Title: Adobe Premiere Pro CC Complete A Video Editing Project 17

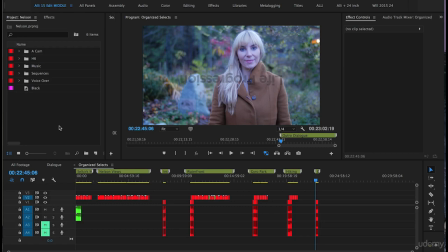0s
In this lesson, we are going to start building our rough cut, building our edit. I'm going to be doing both instructing you to follow along. I'm going to be explaining why I'm making the choices that I'm making. And we're also going to have moments where we listen to different parts of the music
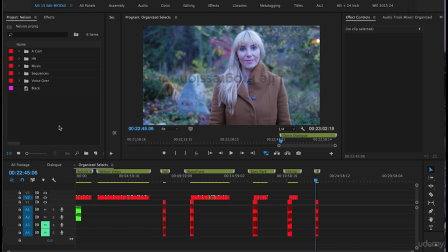18s
and listen to different parts of the dialogue to ensure that our clips are going in the best spot. The first thing we're going to do in our organized selects is I'm going to push Command A to highlight all of the footage on this sequence,
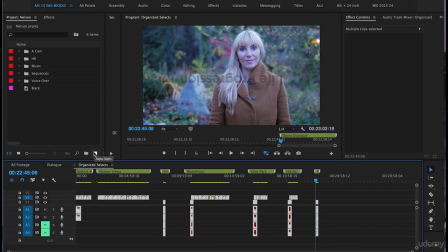33s
and now I'm going to push Command C to copy it. Next, we're going to go to New Item in the project panel and click there.
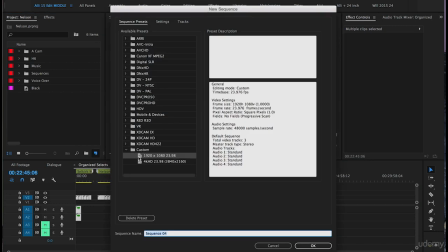41s
Click on Sequence. We will use our custom 1920 by 1080 sequence, and we will call this Rough Cut.
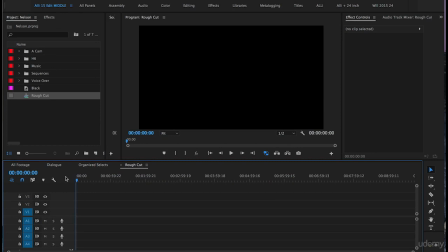49s
Push OK. I'm going to bring the cursor to the very front there and push Command V to paste all of those clips. We're going to start our edit off with some beautiful clips of the mountains,
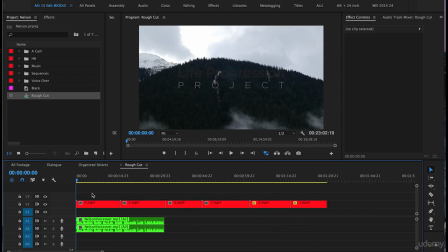64s
and we're going to have music playing at the beginning to establish the beautiful mountainous location before we start hearing the voiceover. So I'm going to highlight the voiceover and drag it to the right for now. All right, so let's click the drop-down menu for the music folder here,
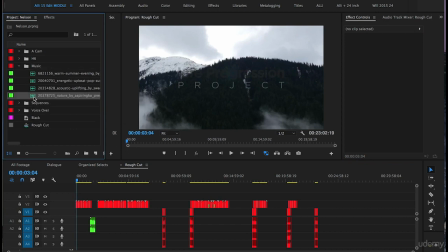83s
and we will select the last music clip that is called
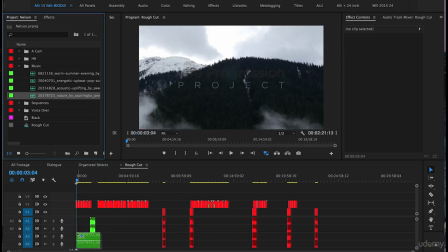96s
203787255_nature_by_aspiring KO preview. We will drag that onto the timeline on tracks A3 and A4.
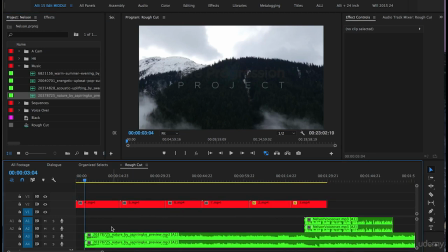104s
And we will push the plus button on the keyboard to zoom in there.
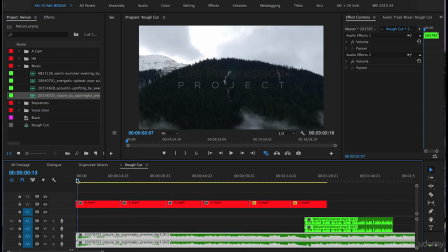109s
Let's highlight this music and drag it over so it's lined up with the beginning of the first clip here.
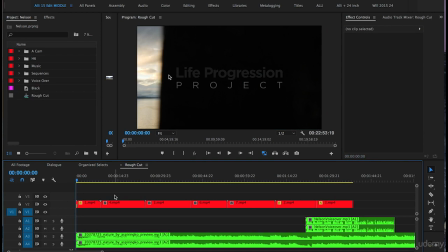115s
What I like about beginning with this first clip, clip number 1, is I like that the mountains and the lake are revealed from, it looks like a tree.
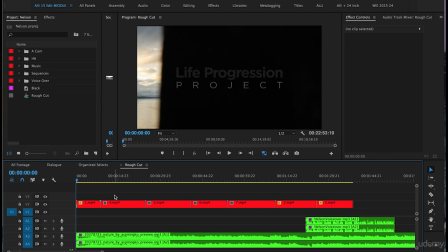127s
So I like that it actually begins with darkness and the camera move opens up to the beautiful scenery.
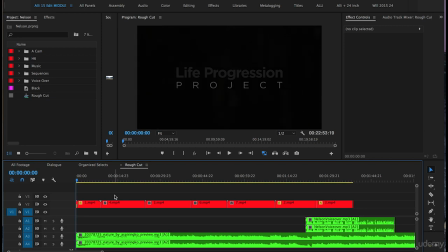135s
We'll push the space bar on our keyboard.
Audio Jungle.
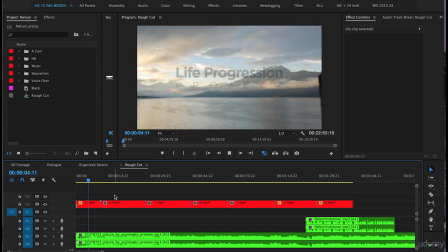At 6.15 seconds into this clip, you can follow along by looking at the time code to the left of the timeline here.
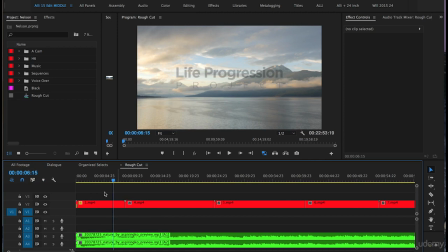152s
The camera move ends, and that's also a good time in the music to cut into the next clip.
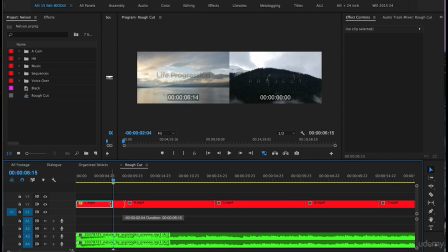159s
So I'm going to grab the end of clip 1 and drag it over.
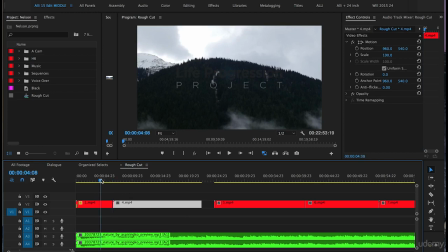163s
Let's move clip 4 over, and we'll start from a few seconds back on clip 1 and continue along.
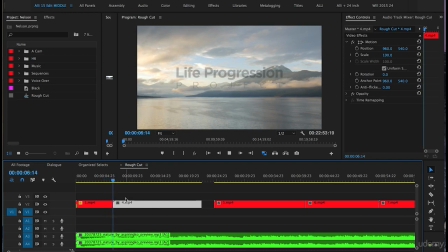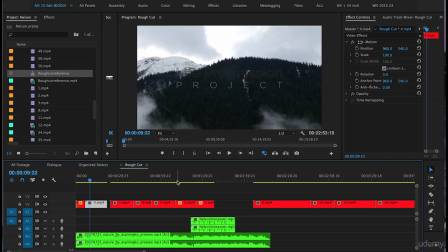175s
I don't actually like that clip next. There's a particular clip I'm looking for.
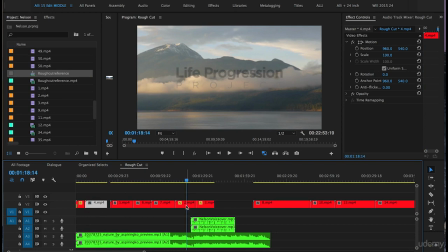180s
I believe it's clip 2. Yep, it is. So I'm going to grab clip 2 and move it over to the right of clip 1.
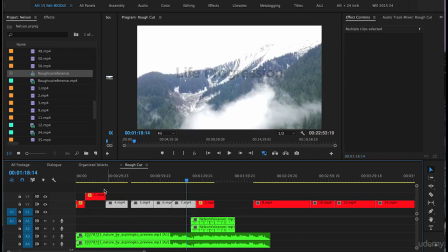188s
We'll drag these other clips to the right and bring clip 2 down.
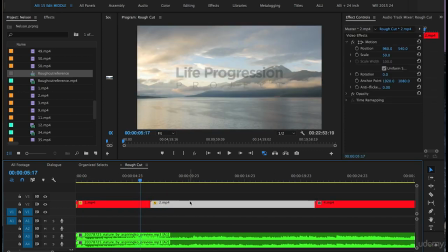194s
I like clip 2 going after clip 1 because clip 2 is a second shot of this area from the first shot. So let's continue.
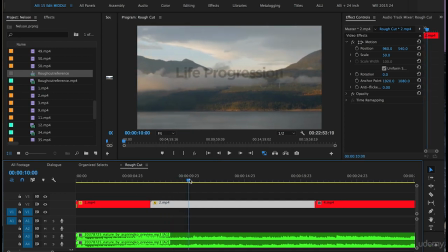210s
I'm going to just scrub through here to a point that I like.
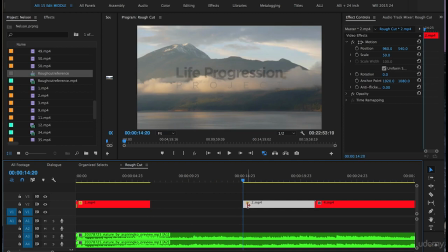216s
We'll drag that part of clip 2 down and bring it beside clip 1.
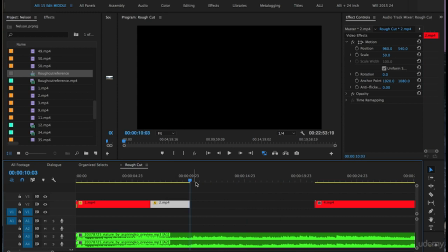222s
So at 10.3 seconds in, I will end the clip there. Next, we'll drag clip 3 over beside clip 2.
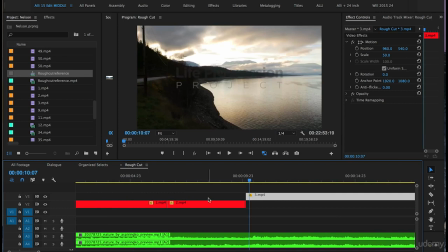233s
Push plus on the keyboard to zoom in. And I'm going to scrub through here.
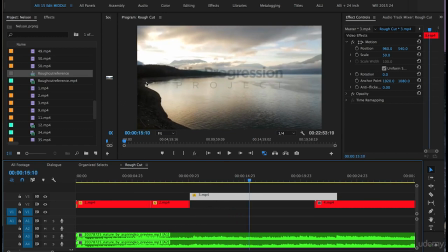241s
I think the clip will actually begin nicely here. So we just have a little bit of this land on the left showing.